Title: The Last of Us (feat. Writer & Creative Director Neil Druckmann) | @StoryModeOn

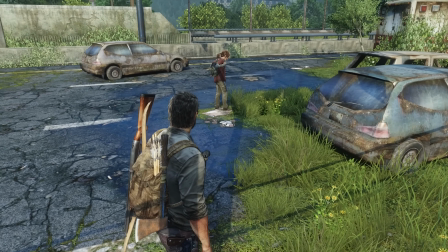Huh? Oh, yeah, sure, that sounds great.
But you could tell something is really off with her.
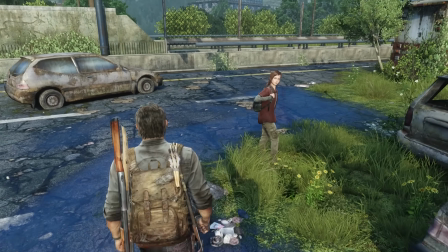And that was important for us to show that Ellie has an arc. That Ellie starts as this very innocent, naive person. And you can't survive in this world without it corrupting you in some way, without it having some toll on your personality.
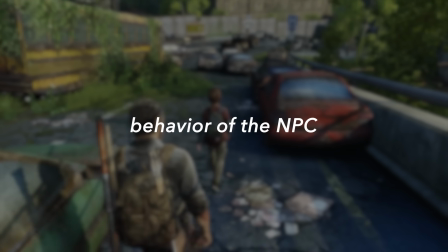Here, the behavior of the NPC you're paired with is once again revealing character.
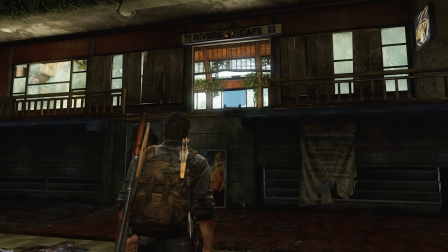Moments later, you're in a bus station and need to boost Ellie up to grab a ladder. Something you've done time and time again in the game.
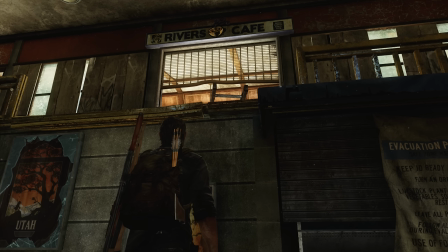Well, we could use that ladder.
You've done it so much that now the game can subvert your expectations. So there's a ladder on top of a ledge, and you call Ellie, and you click it, and Ellie's not there.
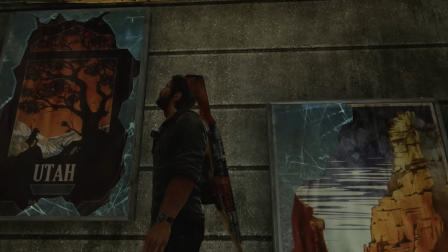Here we go.
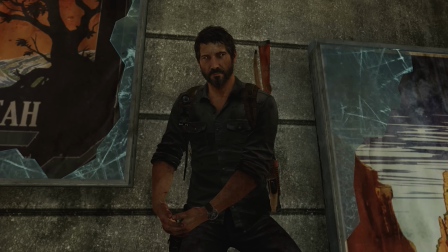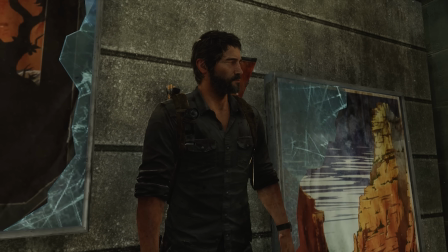Ellie.
And you turn around, and you see she's just there sitting despondent.
Ellie.
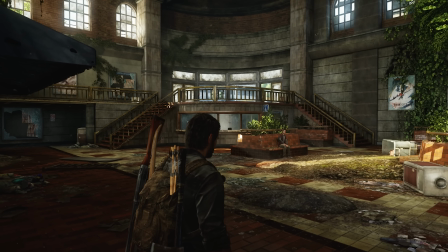What? The ladder. Come on.
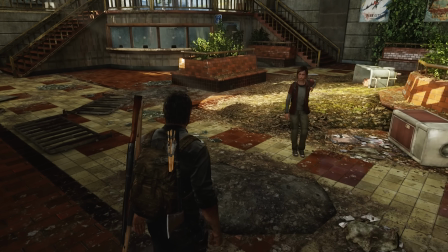It's hard to convey how surprising this is without actually playing the game, but it's one of my favorite moments in any game I've ever played.
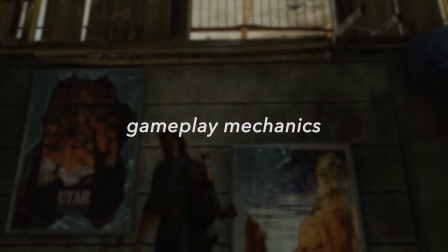A perfect example of how to use gameplay mechanics to convey emotion.
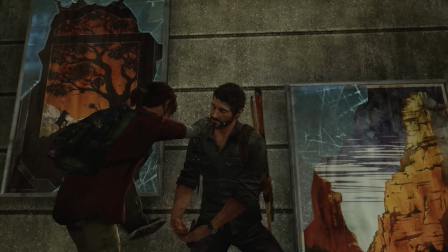You feel what a toll this journey has had on Ellie.
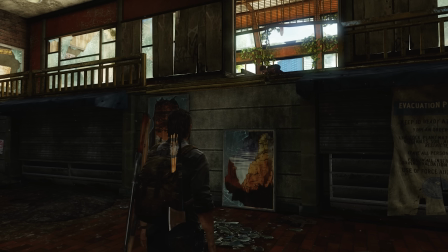And then you boost her and she starts lowering this ladder and something catches her off guard and she's like, oh my god.
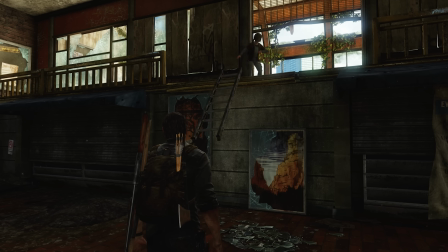And she just drops the ladder and runs off.
Oh my god.
And now your panic starts to say, what did you see? You yell out there, she doesn't respond. so you have to pick up the ladder, climb up, and then go find it.
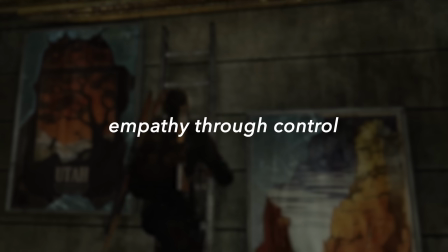Ellie!
Here, empathy through control kicks in. The girl you have to protect may be in danger, and it's up to you to see if she's okay.
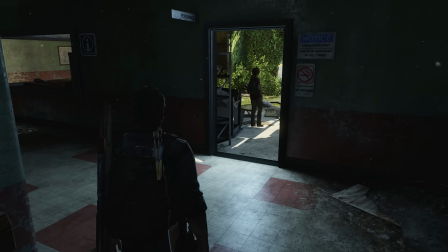And that's when this happens.
Do you see that?
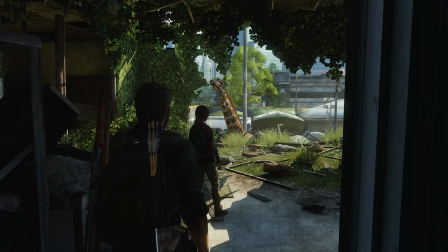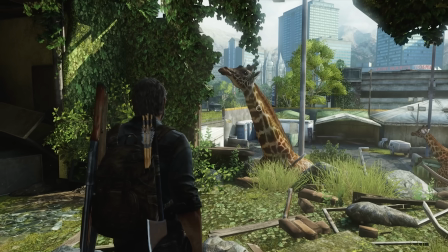The giraffe moment is very much a result of really tight structure.
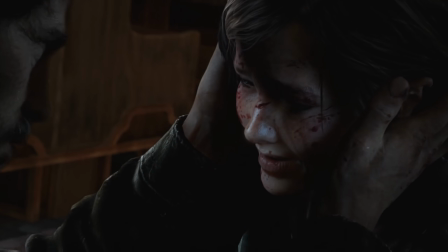We just came from a sequence where we want to show the toll of all the violence, the trauma it has on Ellie.
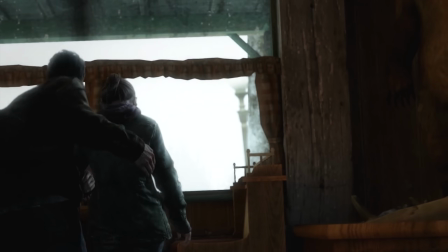You just feel so bad for her. This kid is gone. Maybe she'll never recover. And Ellie is just over the moon seeing these giraffes.
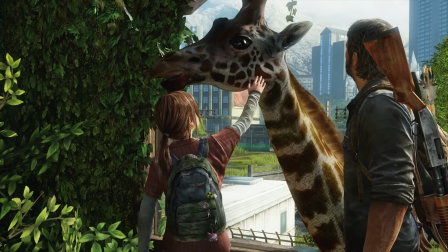And you can go up to them and you can pet them.
Hey there.
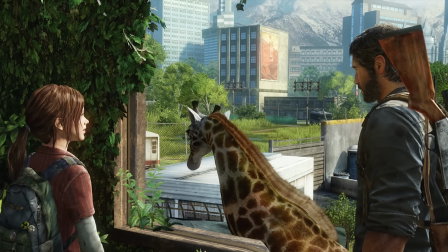So fucking cool.
And the reason that that is there is to bring the child back. It's to show she still has that innocence. She still has that hopefulness. She can still smile despite all the horrible things these characters have experienced.
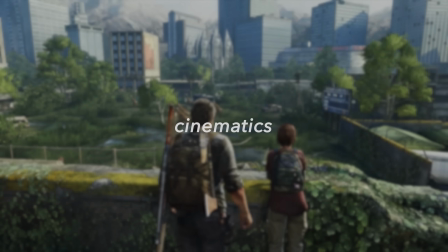She still have life within her. We get the briefest of cinematics, where we see their faces during this emotional turning point.
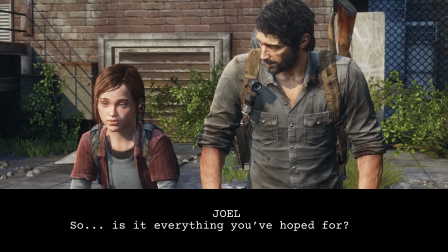Is everything you were hoping for?
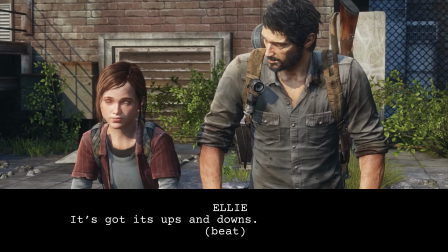It's got its ups and downs, but you can't deny the view, though.
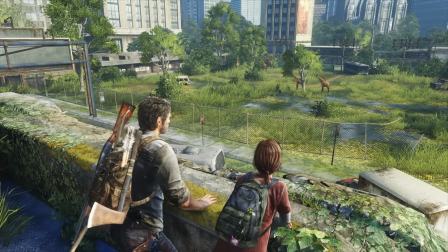And we are one step closer to the completion of Joel's arc.
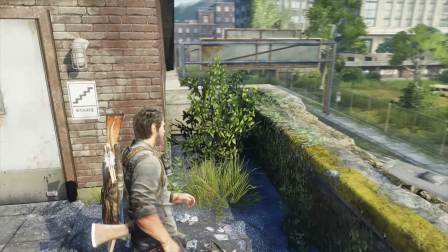The kind of life that Joel has suppressed and shut down comes through with Ellie.
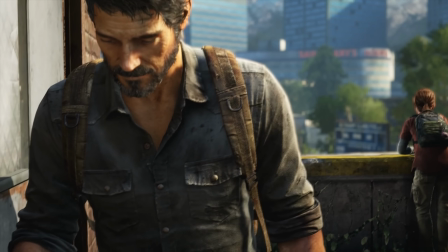And that's probably the happiest moment. Coming from such the dark of winter to this really happy moment, that really sets us up for the darkness of what we need to head into. To me, great story structure is constantly doing this. And that was what we were after for the sequence.
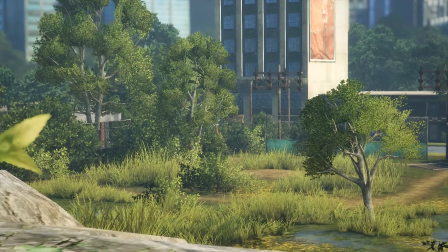This quiet, happy moment sets the player up for the game's darkest sequence yet.
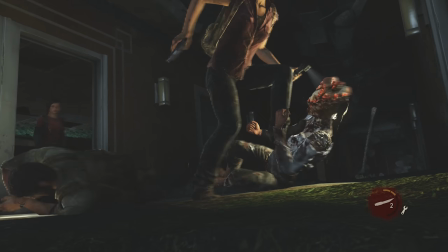What is your goal when creating a story, when creating a game? and what experience do you want people to walk away with?
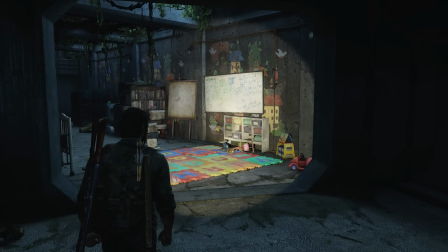What we wanted was to have the player be entertained. I think if it's not entertaining and it's boring, you're not gonna stick with it.
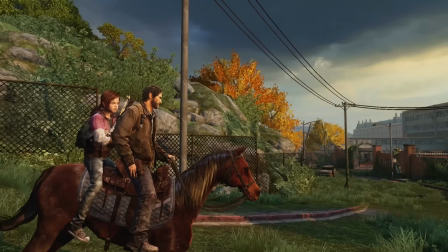Love these characters the way we love them, understand them, and just making you reflect on these choices and question, like, what would I have done?